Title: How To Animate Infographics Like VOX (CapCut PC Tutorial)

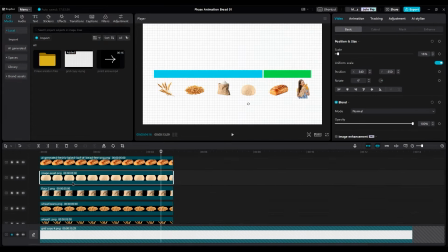Get back to the first project and import your animation video into the timeline. Put it between the wheat and grain layers and make it small.
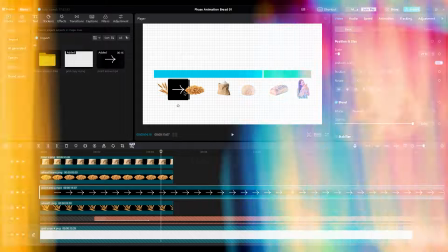But I need a black line, not a white line. So what should I do? Jimmy, do you know?
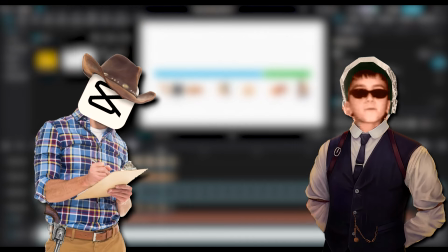I don't know, sir. Why do you always make me disappointed? It was a test, Jimmy, and you failed.
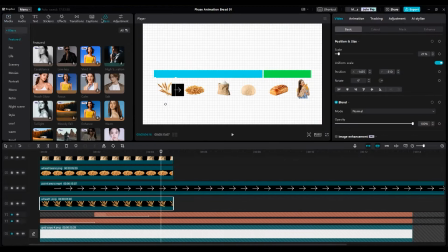We should invert color. For that, go to the filter part and use negative filters.
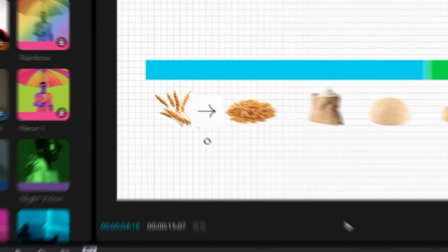Now, white area becomes black, and black area becomes white. Now go to blend mode and choose multiply, and white area is removed.
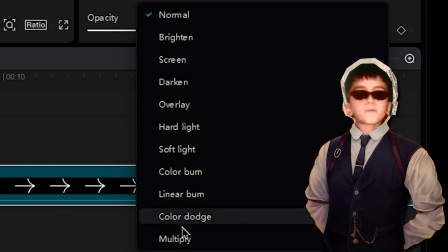So remember, multiply for removing white colors and screen for removing black color.
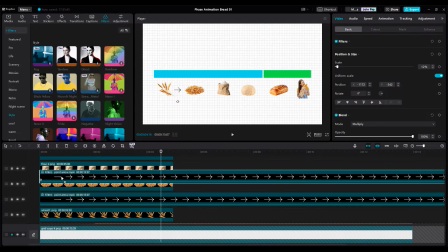Then duplicate the arrow for other images too, and put them between two images layers. An
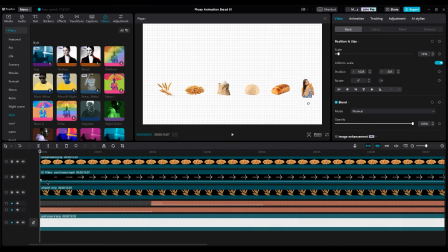and increase the duration of all layers. And for animating images, use zoom in animation.
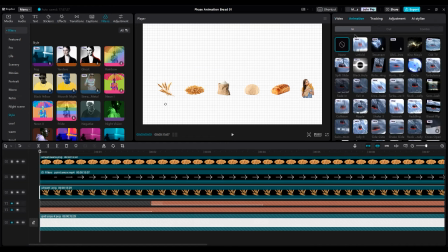Apply it to all images.
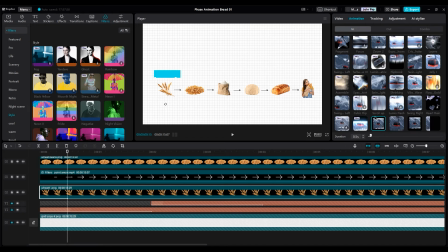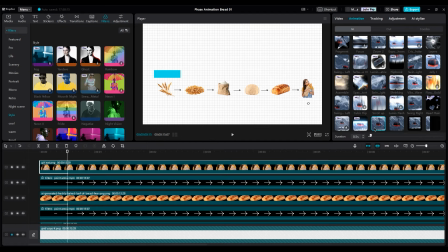Let's check animation. That's fine. But animation should start from left to right, like line animation.
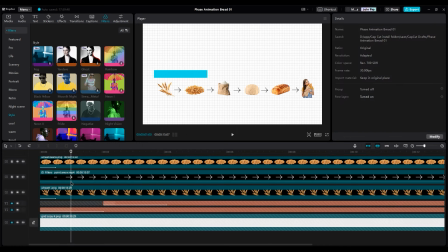So we should move layers to the right side, like stairs. But to do it correctly, all distances between stairs should be the same to get better and clean animation.
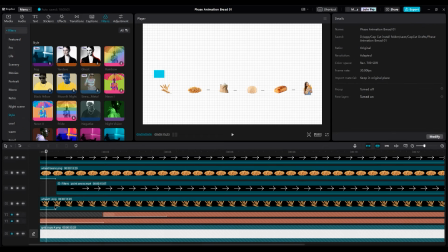I choose 16 frames for between layers. First wheat should be at the beginning of the layer.
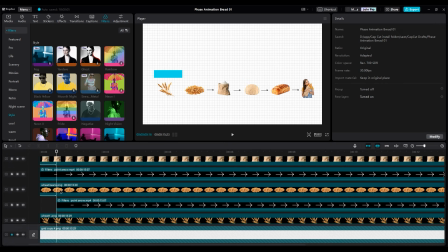Then arrow animation should be 16 frames farther. Then continue the process for other images.
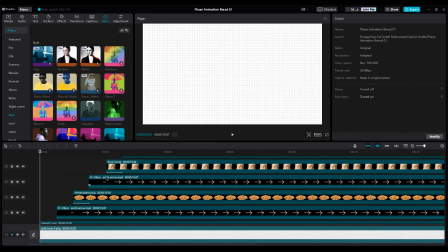Let's check the video.
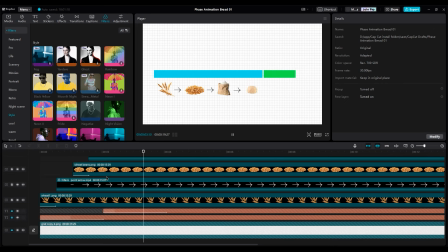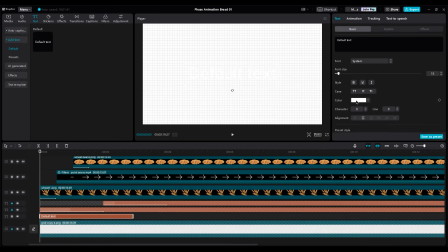Now for the title. Add another text layer, write production, and choose a bold font. Make it small and put it at the left side.
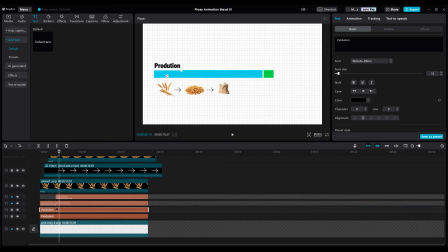Then duplicate it for the second title and write customer.
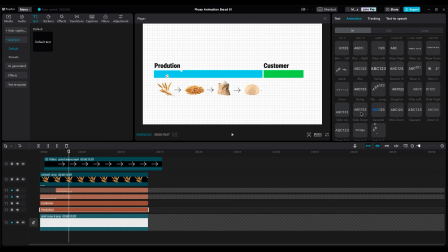We put them under the line layers because when it reveals, I want it to be behind the line. For animating, choose slide up and increase duration to get slower. And let's check animation. Can you see?
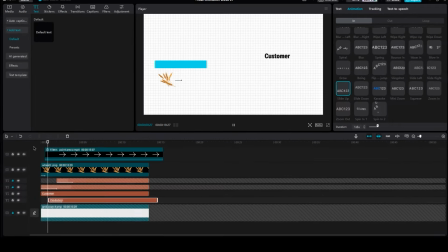Title is being visible faster than line, so we should move the production layer to the right side when line animation covers text completely.
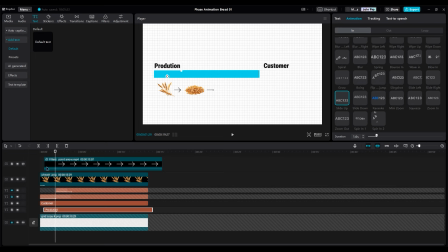And do it for the customer layer too. For adding random animation to images, go to Effects Part, Nightclub, and choose Rebound Swing.
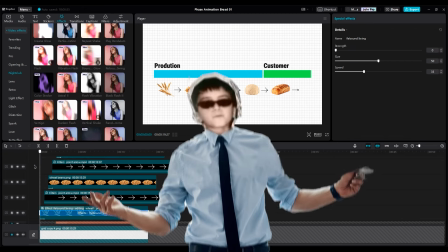Apply it on all images. Don't apply it on arrows. Okay? You can, but it's not cool to see everything moves.
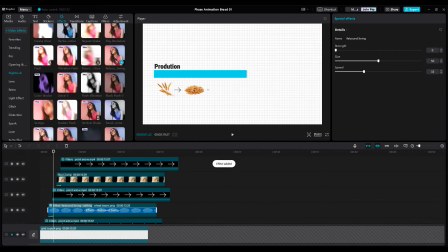Then continue the process for other images. Let's check the result.
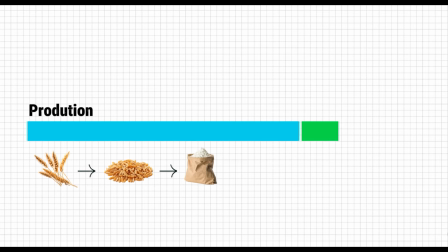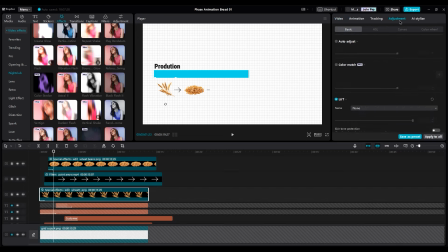For color grading, I like to make all images black and white. So decrease saturation and add some clarity.
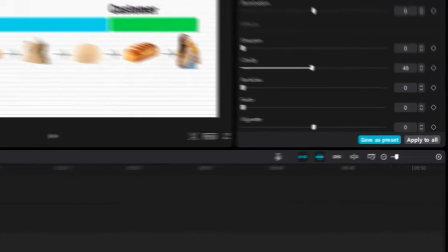Then click Apply to All.
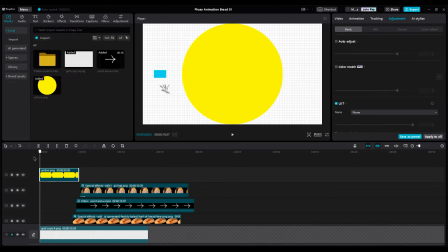Then add a yellow circle on top of the layer. Put it on top wheat to see image in circle, to make it visible.
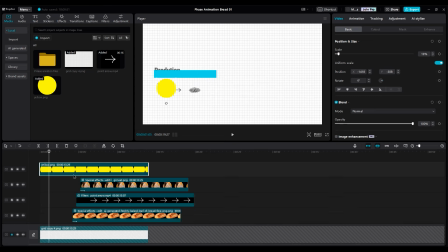Then increase duration of layer. Now use Fade in Animation and increase duration to 1 second. And change Blend Mode to Multiply to see the image under the yellow circle.
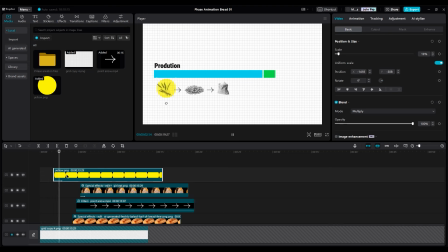Move the circle layer to the right side a little bit, because I want to see it after wheat appears on screen. Make a keyframe only for position. Maybe you decide to make the circle bigger later. Then move the circle by holding Shift and move it to the right side.
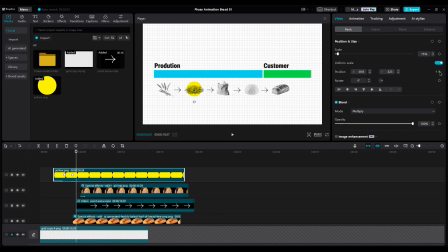Then make another keyframe at the current position to hold the circle a little bit. Then continue the process for other images. Let's check the result.